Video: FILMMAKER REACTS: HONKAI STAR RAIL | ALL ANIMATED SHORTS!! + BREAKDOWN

Corridor Digital, the effects guys, they do fantastic their own animated videos and they take hard elements from anime, move in the background to show you what it looks like when you mix real life with an anime.
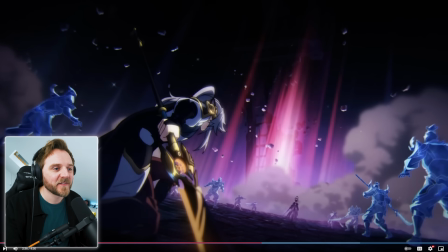it looks really strange but it's clever though look at this dutch angle sound effects for heels
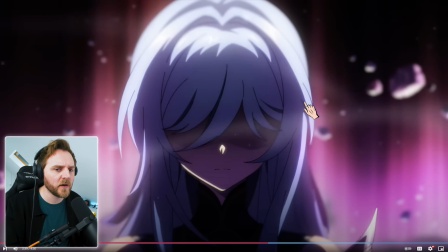don't see her eyes how gorgeous is this so powerful i love it but look at the little dust particles
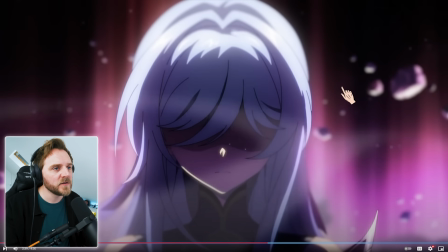the elements are still there guys look one two three a little bit of light on the nose
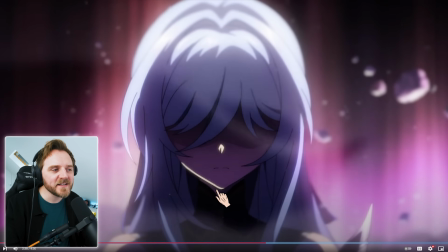and the edge here like lighting doesn't make sense but i don't care it's beautiful
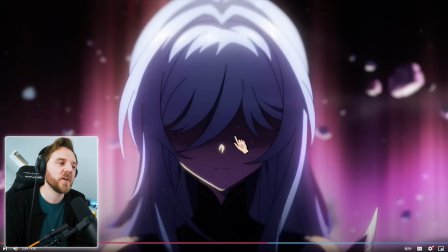back to me if you could see her eyes I don't feel like it would be as powerful as it is with the music with the strings
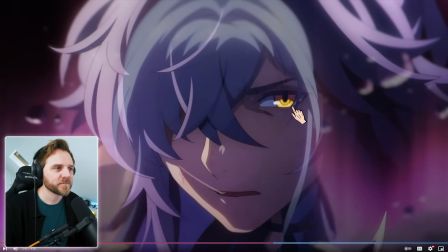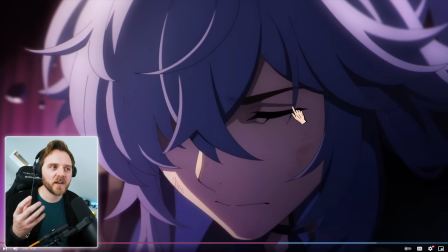I love this just that the breathing yeah the foley of his body armour and things it makes you feel I understood in this moment he knew what he has to do
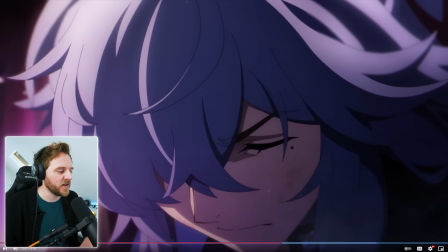because we're playing with that pre-framed narrative yeah you've got the beginning you've got this story and then you've got the story in between it We're seeing all these flashbacks using colour.